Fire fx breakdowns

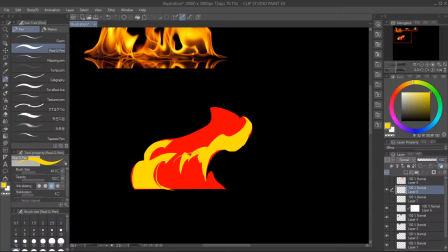(49:21)
That's why I'm essentially imagining some kind of shapes, and for example these shapes have
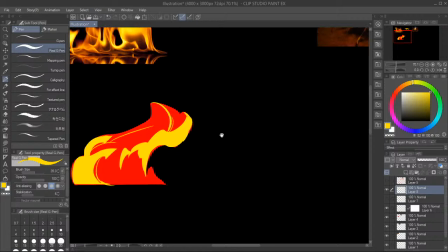(49:31)
more rounded structure, so essentially it is some kind of three-dimensional objects layered on top of each other, like banded pyramids or cylinders.
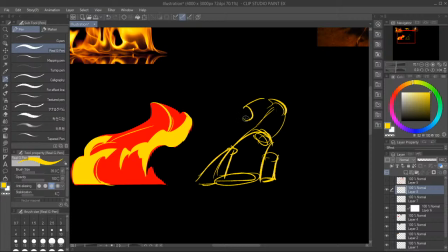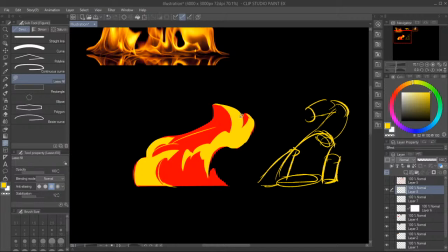(49:54)
And this will add volume to our fire.
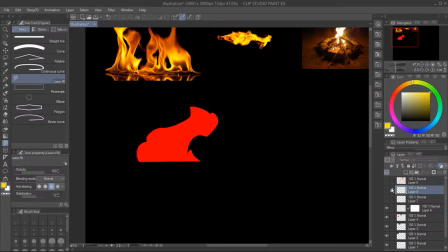(50:02)
Another one is adding different types of shapes that are distinct from each other inside of the fire.
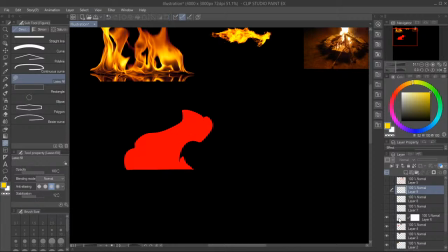(50:20)
Another one is illuminating the upper part of the fire. So let's break it apart slightly.
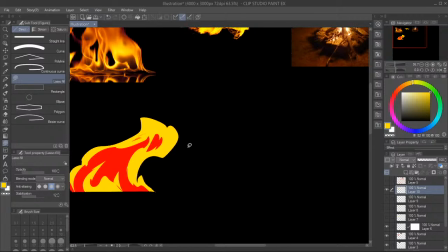(50:43)
Because in reality, if we want to have a realistic fire, we have the source of the fire, I don't know, something like that, something like that.
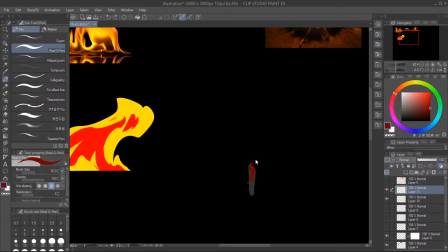(50:59)
So near the center, near the source, there is no oxygen, so there is not much fire here. So it starts near the fire,
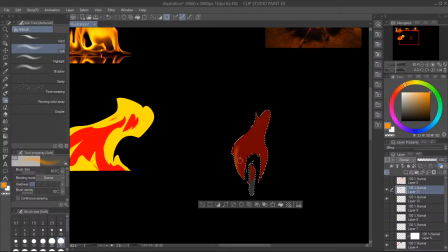(51:17)
but it doesn't actually touch the source here.
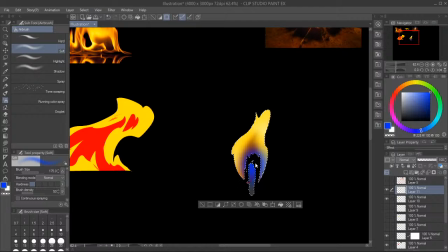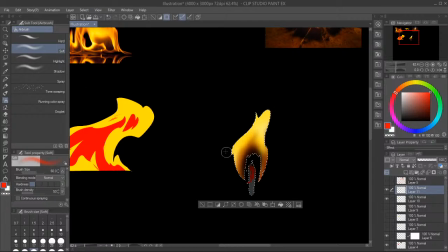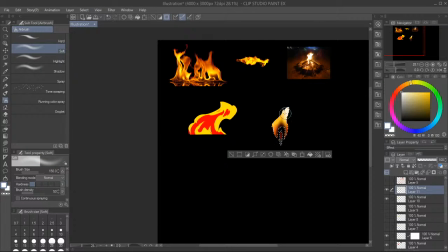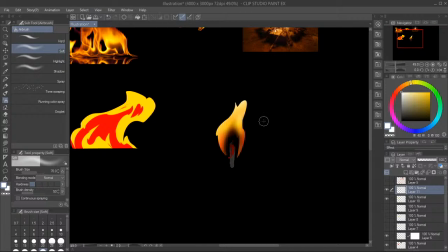(52:02)
By chance, something like that, for example,
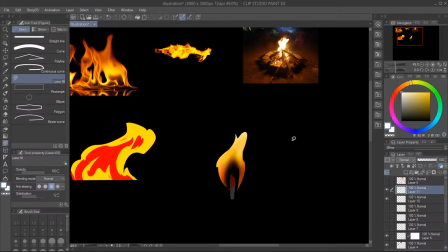(52:09)
which is a very simple example.
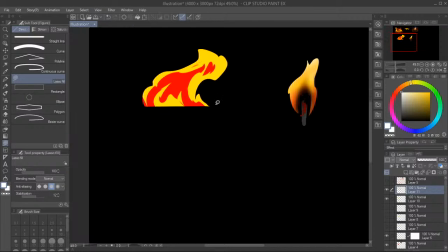(52:13)
So the same principle can be applied here using gradients and stuff.
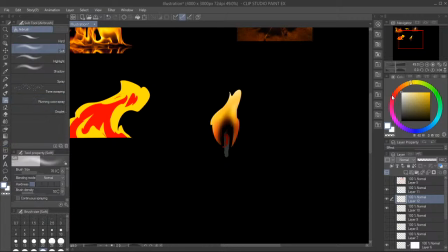(52:21)
And if we add glow here,
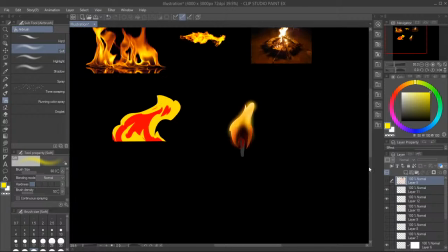(52:35)
it will look more convincing. And with the glow we can even do a very simple thing, which is you can do just white fire, which means it's very bright, too bright for the lens to capture.
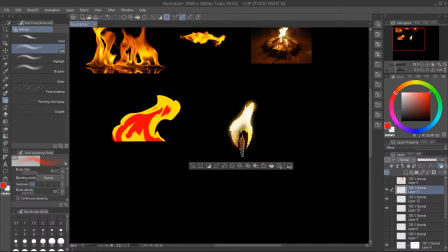(52:54)
And with this bright fire we can just throw some colored glow and it will work just fine.
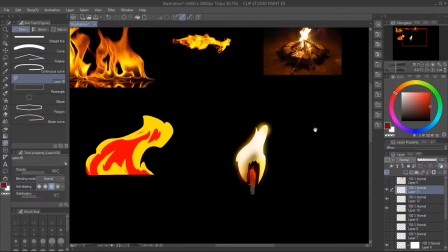(53:06)
So
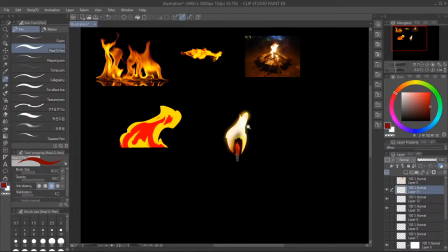(53:09)
this is the approach for the smaller flames.
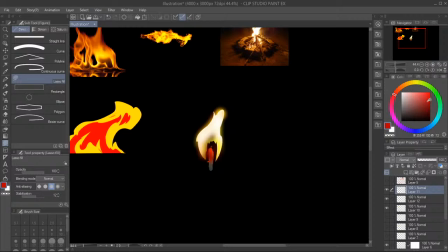(53:14)
For the larger flames you need to keep some kind of inner structure and to have a variety of shapes,
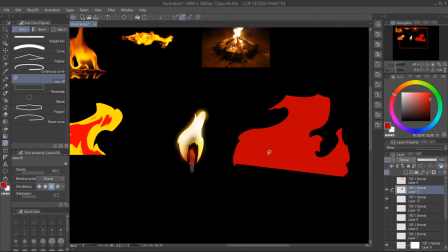(53:22)
a variety of forms to play with.
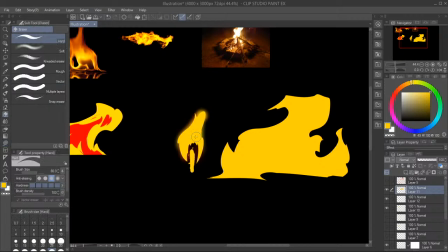(53:31)
Let's do this. We don't need you. We don't need you too.
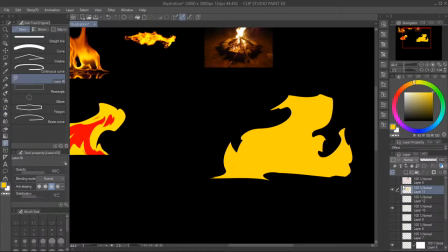(53:37)
And let's play with this yellow. We can work again with the lighter hue, giving it more interesting shapes.
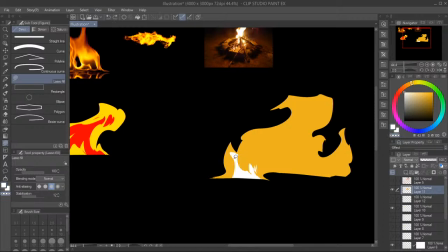(53:53)
So this is one flick, one kind of flame. Then I'm trying to create, not with you, some kind of interesting inner forms,
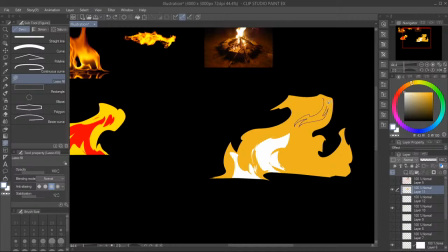(54:07)
adding the direction of the flame and emphasizing that with the inner volume. So each layer of colors that you add should carry some kind of meaning and should add something to the effect. So you shouldn't just repeat the contour.
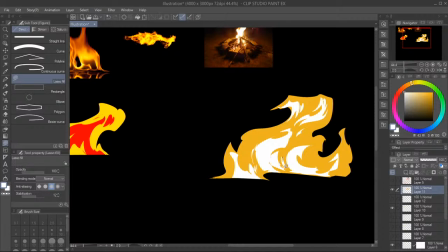(54:26)
It makes it look even more repetitive, so better not do that.
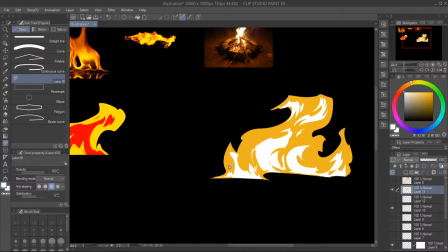(54:38)
Can add in some smaller flames at the bottom that can't reach the top, add in some particles at the top, and so on.
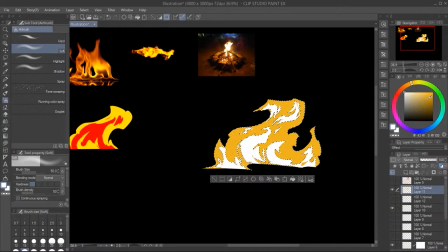(54:48)
Then again we can experiment with the coloring, with the color in general. Again, with bigger flames they get cooler at the top, therefore the temperature
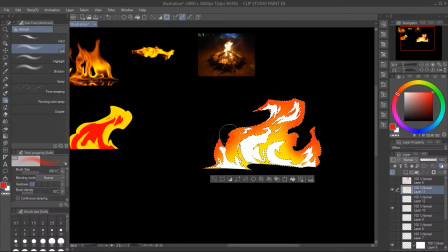(55:07)
shifts and the color shifts too. With the smaller flames, the center of the flame will be less bright and the
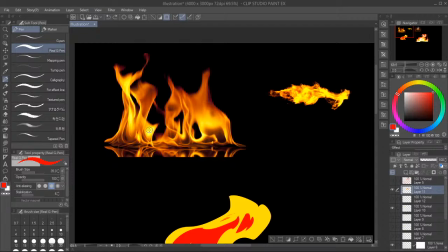(55:21)
parts at the top will be brighter. However, with big flames, this doesn't work.
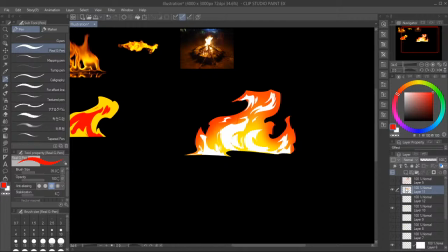(55:28)
It's the opposite. And let's do the same with white layer, so it goes down.
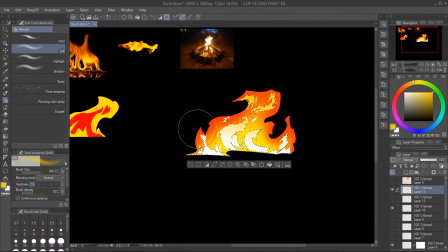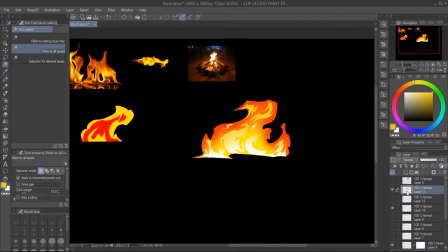(55:50)
Something like that, for example. You can go even crazier at the top, at the very top.
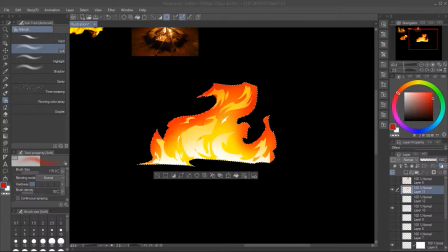(56:01)
In terms of color palettes, the best thing is studying references, studying real fire, and studying fire and anime in cartoons. Everything works.
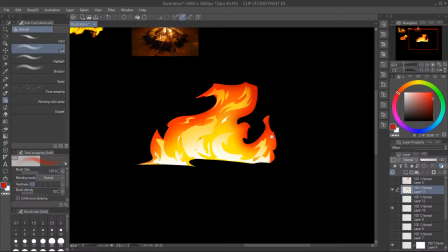(56:22)
Like that, for example. So, that's 1, that's 2, that's 3.
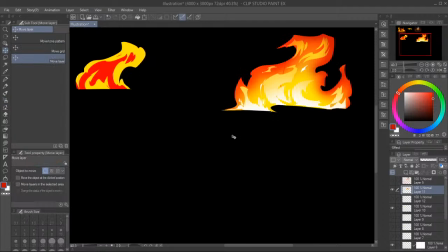(56:29)
For the trails, you want to keep some kind of interesting wave-like motion, while also keeping the shapes interesting.
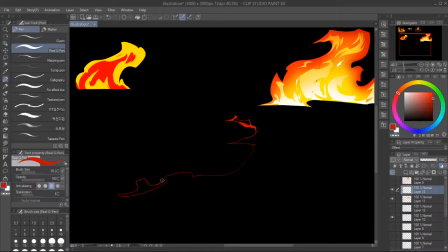(56:38)
For example, let's do some random shape studies.
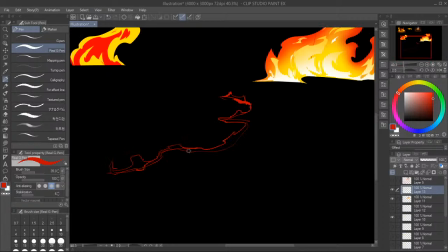(56:46)
So 1, more interesting. Break some particles apart.
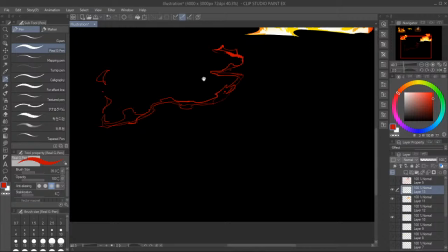(57:00)
In terms of shape language, I recommend Kazuhiro Miwa for more anime styles, Hiroyuki
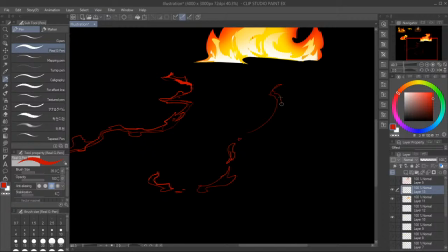(57:12)
Okuji, Alex Redfish, and some other good effects artists.
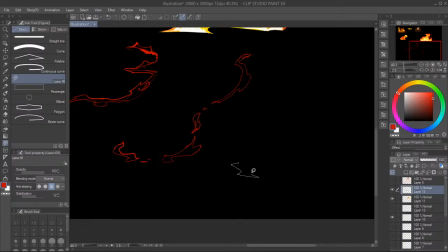(57:23)
Also, it's quite comfortable, especially in Clip Studio, to use lasso tool for fire animations, because it allows you to see the volume as you draw and also saves you some time.